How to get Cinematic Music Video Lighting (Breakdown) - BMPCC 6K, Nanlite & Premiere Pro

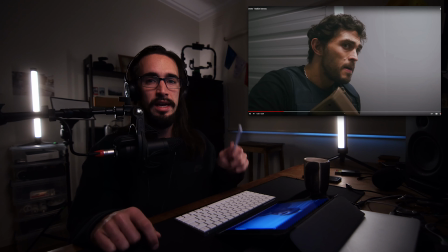454s
made, yeah, obviously for time, but it also, yeah, as I said, it made us feel like we're in just reality. Like we had a ProMIS filter on there. We had a nice lens and a 6A camera. So you get a little bit of a cinematic feel. We did have a haze can with us as well. But yeah, this, this to me looks so different from, um,
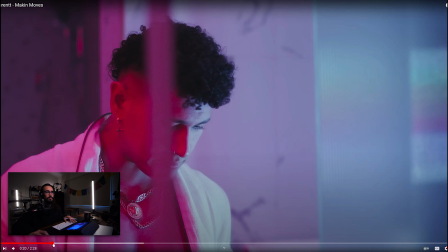473s
for example, you know, this setup where you've definitely got a whole lot of, um, design, lighting design,
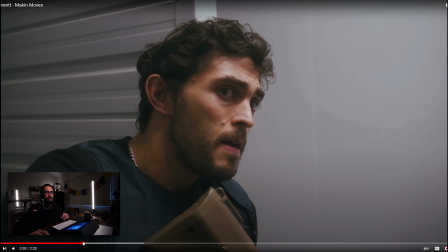480s
and then you come back to hit a break and it it it kind of suits it's just like back to reality um anyway let's continue
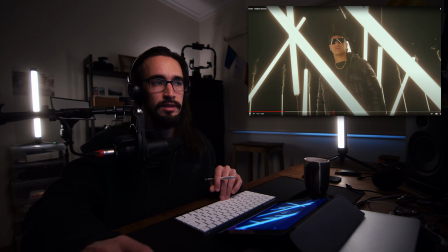488s
on so as you see he's inside of the uh the lighting fixture and you've got um you've got a whole bunch of um
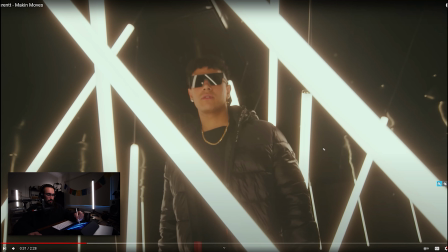496s
you know um you've got this like light over here giving this effect on the side of the face and probably this one here giving an effect on the side of the face and then a general halo from all sorts of is looking like a sun in here just you know all lit up
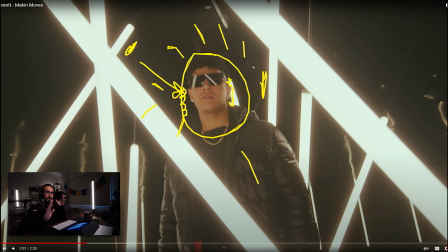513s
really nicely but there is shape which is really nice because all the fixtures are not in the same spot they're all happy they'll have a little bit distance between each
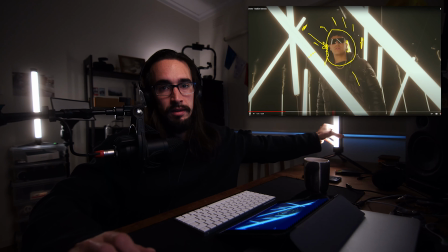521s
other just like for example this this tube over here like when I get rid of it you can kind of see on the side of the
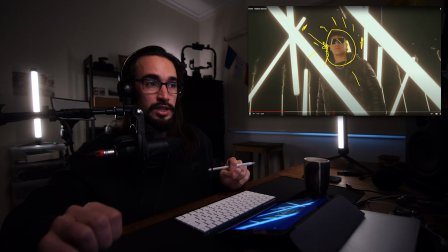529s
face it just gets a little bit darker but as I bring it back it has a little bit of a difference and that makes all the difference in a shot um the different the the alternating um distances from the subject and also power levels here they're all
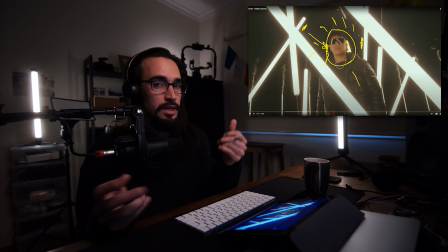545s
the same power levels all these tubes but just having a distance between the subject gives you that shape and that's cool so here we have um i'm just going to constantly interrupt so yeah definitely check out the music video um st level making moves and watch the
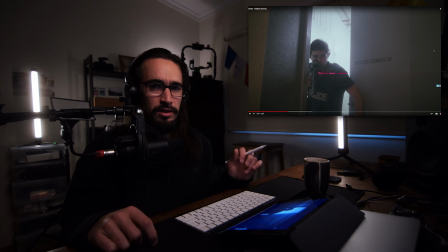564s
thing in in full um but obviously on the breakdown i want to break down every single little piece that I think is important and how you can implement
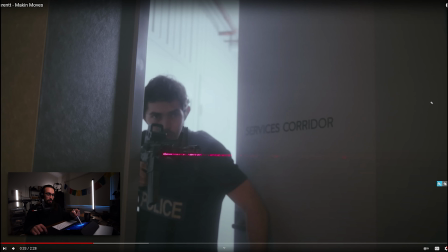572s
it in your own videos. So here we have, it's still natural lighting, but the really cool thing is the background light, it's just so, it's kind of blown out in a sense. He's sort of, he's, Bray here is silhouetted and you really get drawn into the shot. We have the laser scope, which was helped with a bit of haze. Yeah, it was really well framed.
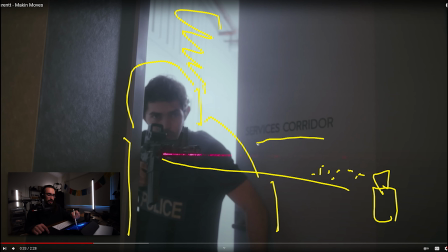597s
We have a lot of lines. We have, you know, acknowledgement. We're coming through the services corridor. Awesome. Setting up the scene, done really well with just natural light. A 1 8th ProMist black filter. It's actually the
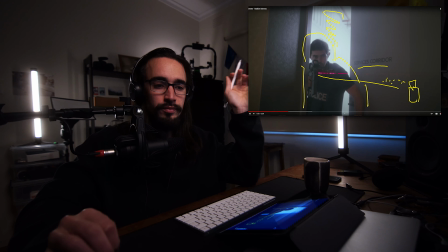614s
half pro mist warm filter from memory sorry i'm gonna remember some sort of little technical things and as i do videos in the future i'll definitely be like recording all the data
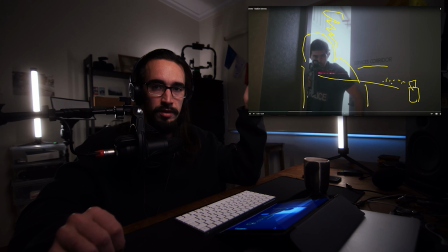629s
down just to make sure that i'm getting it you know a thousand percent but just uh out of memory now i remember we had the shoulder rig black magic 18 to 35 um sigma f 1.8 lens and the half strength
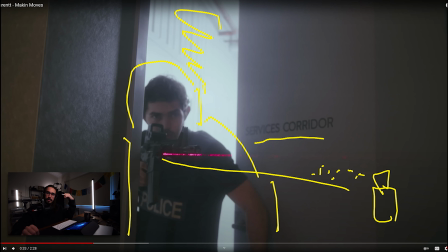643s
black pro mist warm filter that's why it's really soft and that's why you're going to get away with these natural practical lighting because you've got this filter on so you've always got to make a decision when you're not really lighting a scene um cinematically and just using natural light why okay is it the story to make it look like it's reality it's just you know stark it's just narco he's going through it's sort of the plot line um and number two um yeah i said for time we didn't have time but make sure you've got like a promiss filter a bit of haze and it makes sense okay cool